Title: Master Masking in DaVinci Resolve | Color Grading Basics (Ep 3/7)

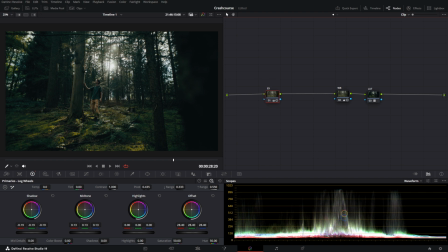Now let's say you want to enhance your image with masks, create more depth in it, because you can see all values here are equally spread over the image. It obviously looks great, but we can make it look much better. Now we're going to use the Window tab in DaVinci Resolve to create some masks and create a certain look.
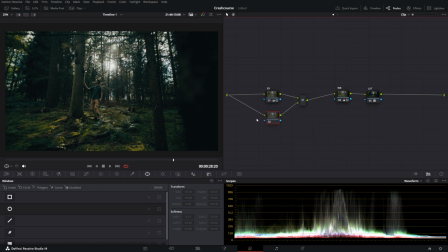Now I like to do this in parallel nodes to the exposure node. This will make sure all the exposure is done parallel to each other and won't interfere with each other. So we're just going to make one mask here, and we're going to start with a simple oval. I'm going to feather it out a bit, and I'm going to make it in such a shape to kind of give a little vignette to the image.
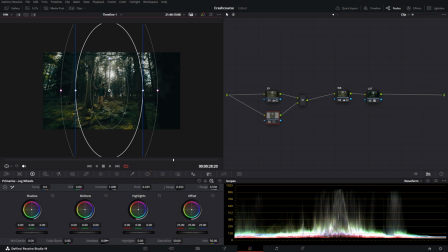I'm going to feather it out, and we're going to slightly pull down the shadows, and you'll see it affects the inside of the mask. Now to change that, you go into the masks, and you'll see this little button here.
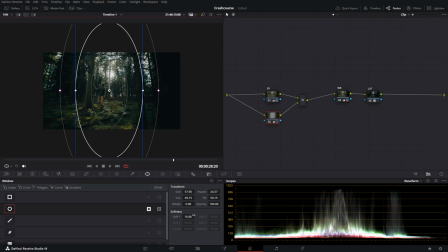You press it, and it inverts your mask. Now you can play around with all the settings here, with the size of it, the pan, the tilt, but I can just do the same here in the window if you select power window. So we're gonna put it over myself here. I'm gonna feather it out greatly.
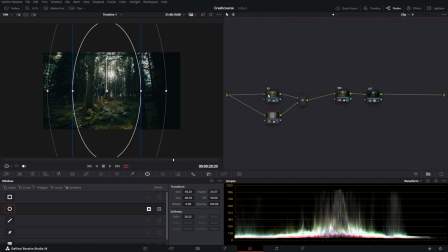And then you'll see the before and after. If we deselect that before, after. That's a lot of impact to it. Now we're gonna add another parallel node. You can name them to be more organized, but I'm not gonna do that right now. I'm gonna add one on the highlights.
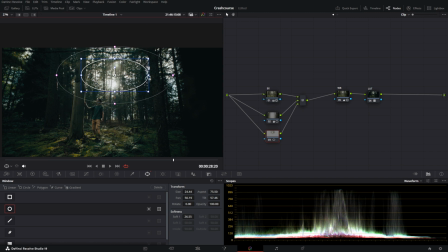We're gonna feather it out greatly, like a lot. I'm gonna put it up there so it doesn't interfere with me. I'm gonna go into the midtone, boost it a little bit. Going here, going to mist in the blur section. Maybe add a little bit of blur to the highlights, just a tiny touch.
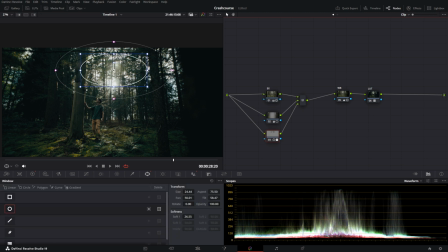Not a lot, just to get a little bit of glow going right there.
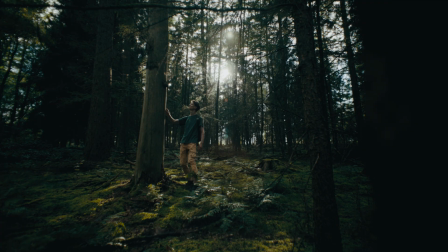And now we can also see that that mask made a little bit of glow in the highlights right there, which looks very nice.
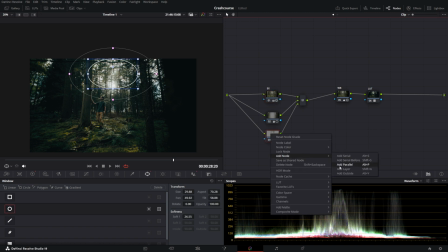And then we can do one more thing, which is adding another parallel with a gradient mask, for example, to put a gradient from the floor that darkens the floor a little bit. So we can go into the shadows and darken down the floor.
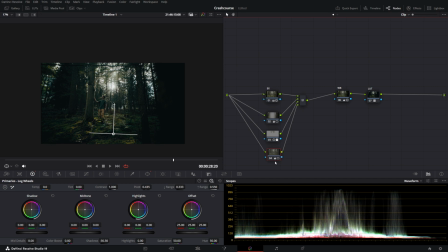Just like that. Now we can select all of them, and I'll show you the before and after.
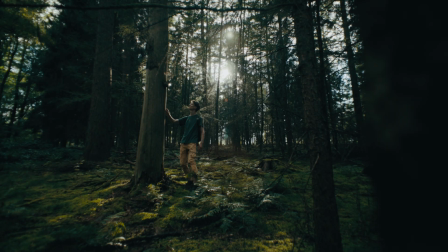So before, the image looks like this, and after all the adjustments, it looks like this.
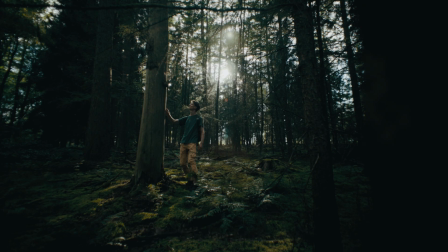Now this image has much more depth this way, and if we look at the entire before and after, it went from Rec. 709 to this, which is such an impactful and contrast-rich and deep image to look at.
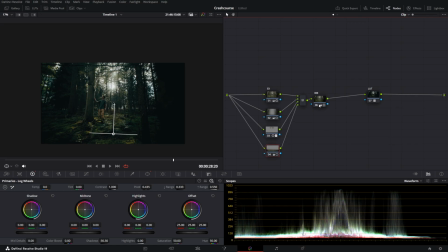And it looks great, honestly. Now next to using power windows, there are a few more ways you can mask. Now I'm now going to show you how to use the HSL mask. We're going to call one here HSL, and we're going to add another node and add an outside node right here. I'm just going to call it outside, for example.
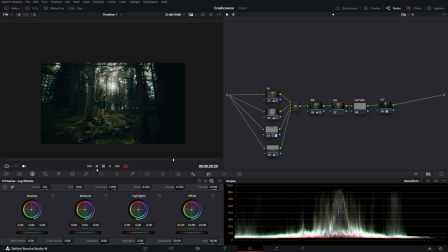Just to be organized, we're gonna go into the tab with a little qualifier right here, and as the qualifier HSL, make sure your qualifier is selected, and then look for a certain color.
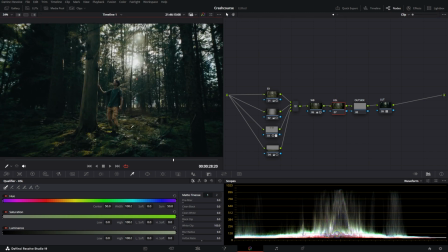Now I want my highlights to be very warm and my shadows to be a little bit more blue, so we're gonna go for our skin tones.
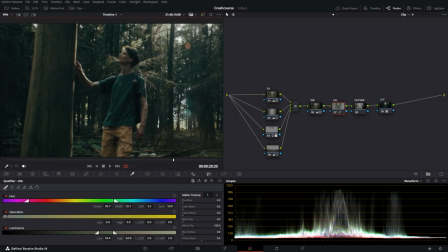We're gonna select them.
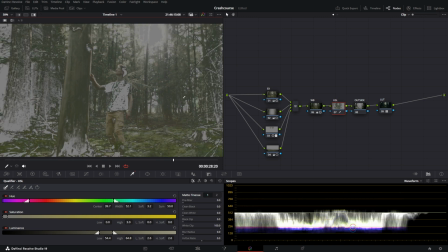You can press Shift H to show your mask, as you can see, and we're gonna start refining it so it's mostly the skin tone that's selected.
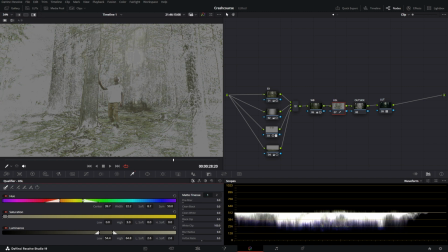We're gonna feather it out, and we're gonna start feathering it so till it's mostly the skin tones that are selected, as you can see. Just around there is about fine.
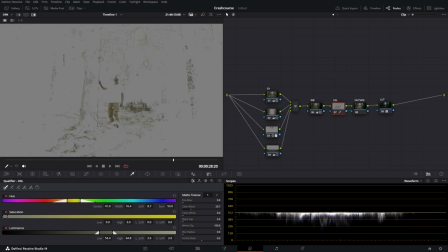We can always use a little bit of pre-filter or clean black and white to get it in the right position. It doesn't have to be perfect, but the more precise you make the mask, the better it's gonna look like. You can play around with all these features to get it into the right look, but for me,
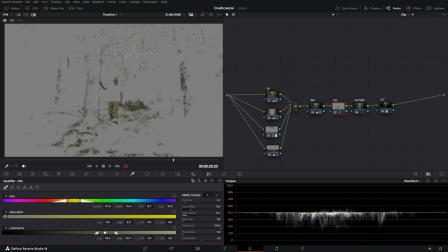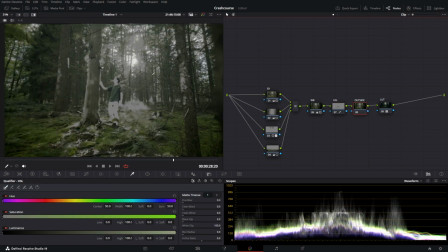it's roughly right like this. Now you click on the outside node, and you see that it affects anything but roughly the skin tones.
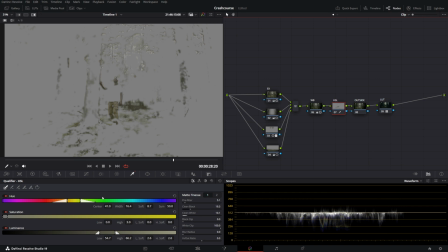Also some other stuff, but roughly the skin tones. Now to be more precise, you can always feather it out more.
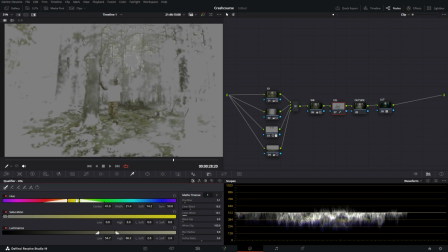By feathering it out a little bit more, you get a little bit smoother transitions between the two,
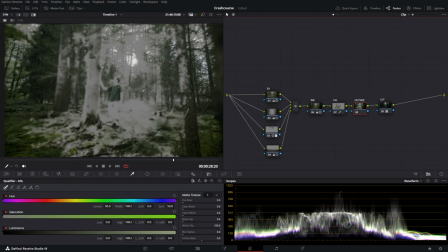and you can also up the blur radius to make sure it does not look very weird when you adjust colors. Now it can go in here, and you can go on the offset, for example, and make it more blue.
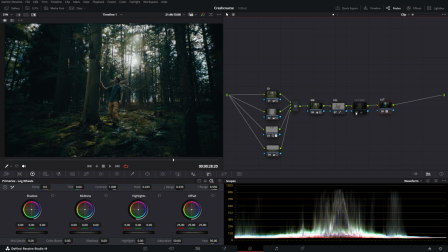Now you'll see that that changed the image drastically. It turned it much more blue. So we're gonna slightly lower the effect. And now we're gonna look at the before and after of it.
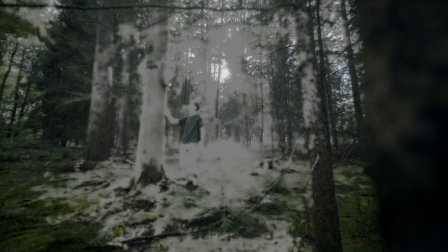If we click of Shift H, it turns it off.
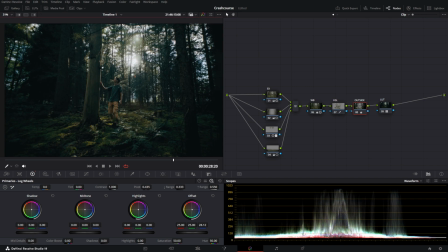It took the image from this to this, which if you look closely, creates a great deal of separation between me and the background.
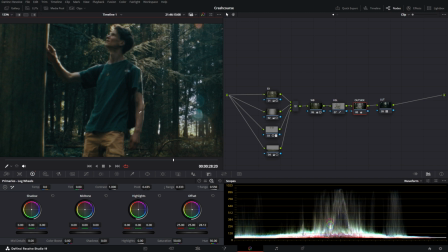Although using HSL can create a lot of artifacts again, which means you get a lot of color noise in your image.
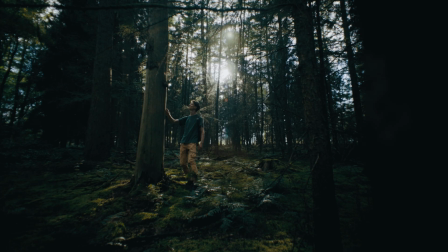So be careful with that. But that you can see that it creates a very strong contrasty teal and orange look in the image, because we took it from this to this, this to this.
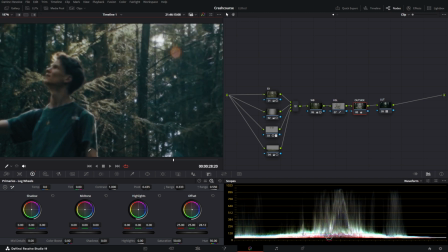You'll see the intricate details in the color changes between these two colors here.
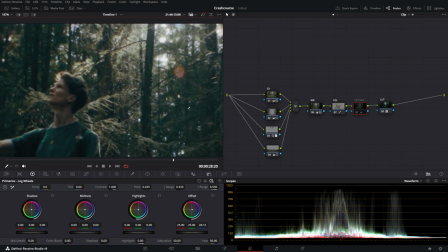This blue was greenish, as you can see here,
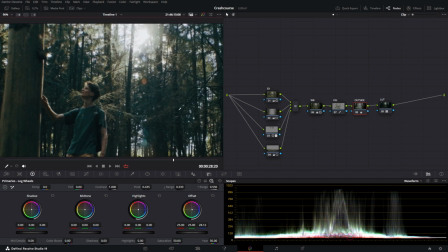and there's much more contrast between the two, and it looks much epicer, as you can see here.
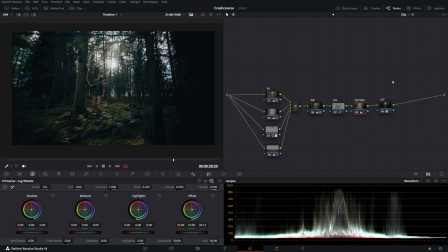And that's how you, for example, can use the HSL masking to create more color contrast in your image. But you can use it in many different ways and be creative with it. Now there's one more mask that I didn't talk about, which we can add here. We'll call it MM for Magic Mask. And that's this section over here.
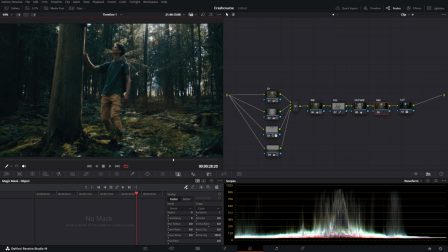Now a Magic Mask is basically an quote-unquote AI-driven feature that can allow you to mask out people as well.
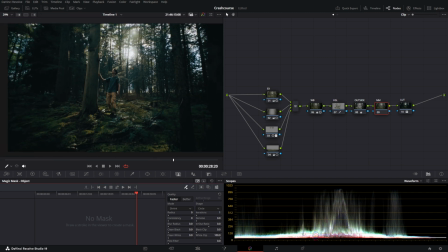You can use it for people, but also for objects, for example. Let's say we want to mask, specifically, we want to mask this tree here.
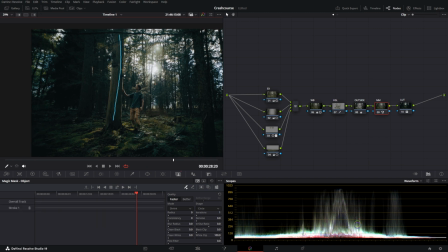You draw a line on this tree, and now we can click Shift H to see the mask.
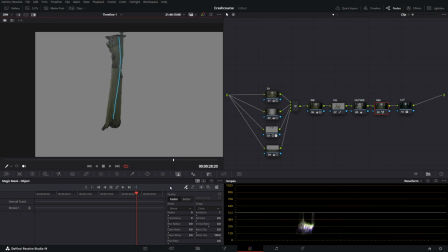And as you can see, it roughly selected a tree. It looks all right. You can redefine the mask a little bit to get it better, etc. But it's also a very powerful feature.
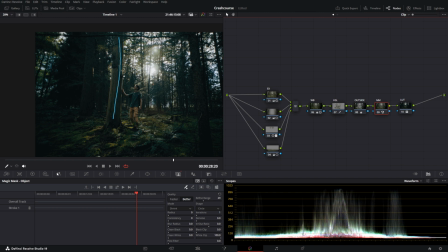And this way, you can also adjust individual objects. Let's say we want this tree to be a little bit brighter, but not the things around it, you see?
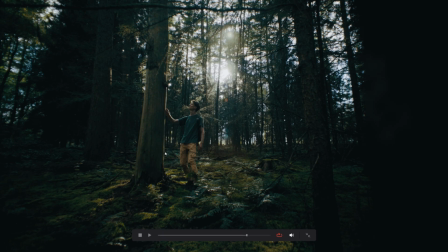We can up the brightness of the tree a little bit to make it stand out a bit more in the image.
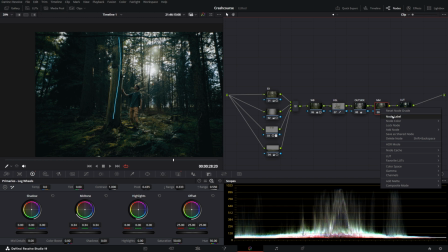Now this tree stands out a little bit. Let's add another one, shall we? We add it in parallel to not adjust. So everything gets processed beside each other. Let's organize it nicely. And let's use this one on the person, for example, so me.
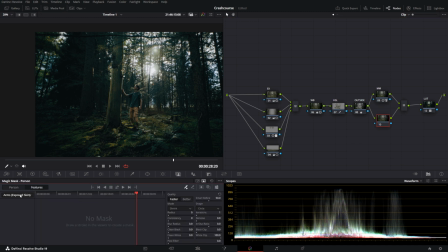We select the entire person, not features, where you can be, you know, very precise. I'm gonna click person. I'm gonna draw a line on me, and it should roughly start masking me out.
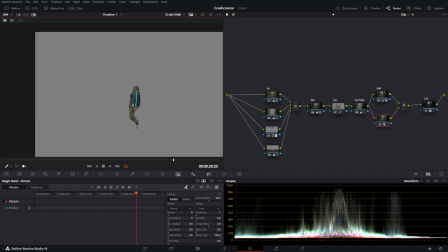We can press Shift H to show the mask. And you see, it's all right. It kind of knows how the person should look like. It's not great, and obviously masking it out by hand is much more efficient. But as you can see, when you start to refine it a little bit, you can kind of get the mask
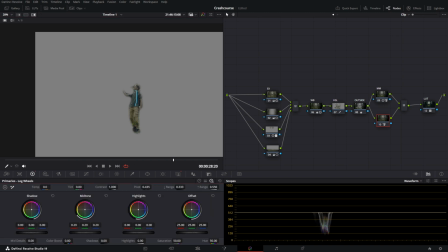in the right place for you to adjust anything. So we can also put up the midtones of the... So we click Shift H, and we will start to adjust the person also a little bit.
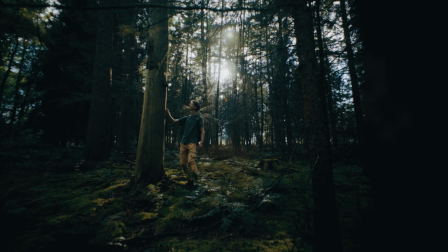We'll now see that also the person stands out a little bit more in the image. So now with the Magic Mask, we went from this to this, which adds, again, a little bit more depth to the image.
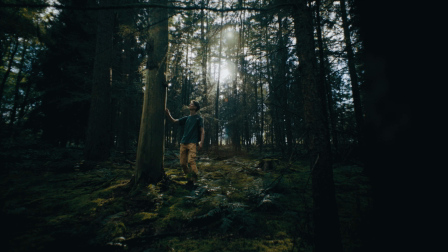And this is such a powerful way of masking out your subjects. Now I will show you all the masks before and after, and you'll see how much impact we can have on an image.
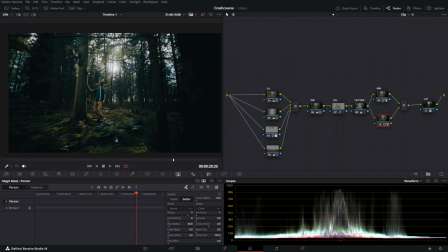Now for Magic Mask, I need to tell you one more thing. There's one problem. We selected a person right here, right? But what happens if that person moves? You see, it's not selected anymore, and it doesn't even affect the person anymore, as you can see. So for that, you click on the mask at the point you were, and you click this one.
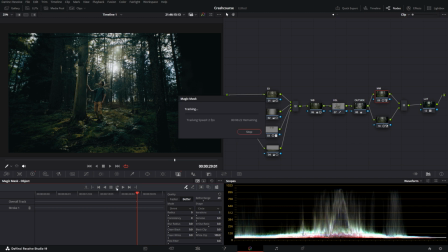Track forward and backwards. Magic Mask will start tracking your image. It will take a while, and then you will have your mask tracked. Right now I'm doing the tree, and I'll just not show the person right now.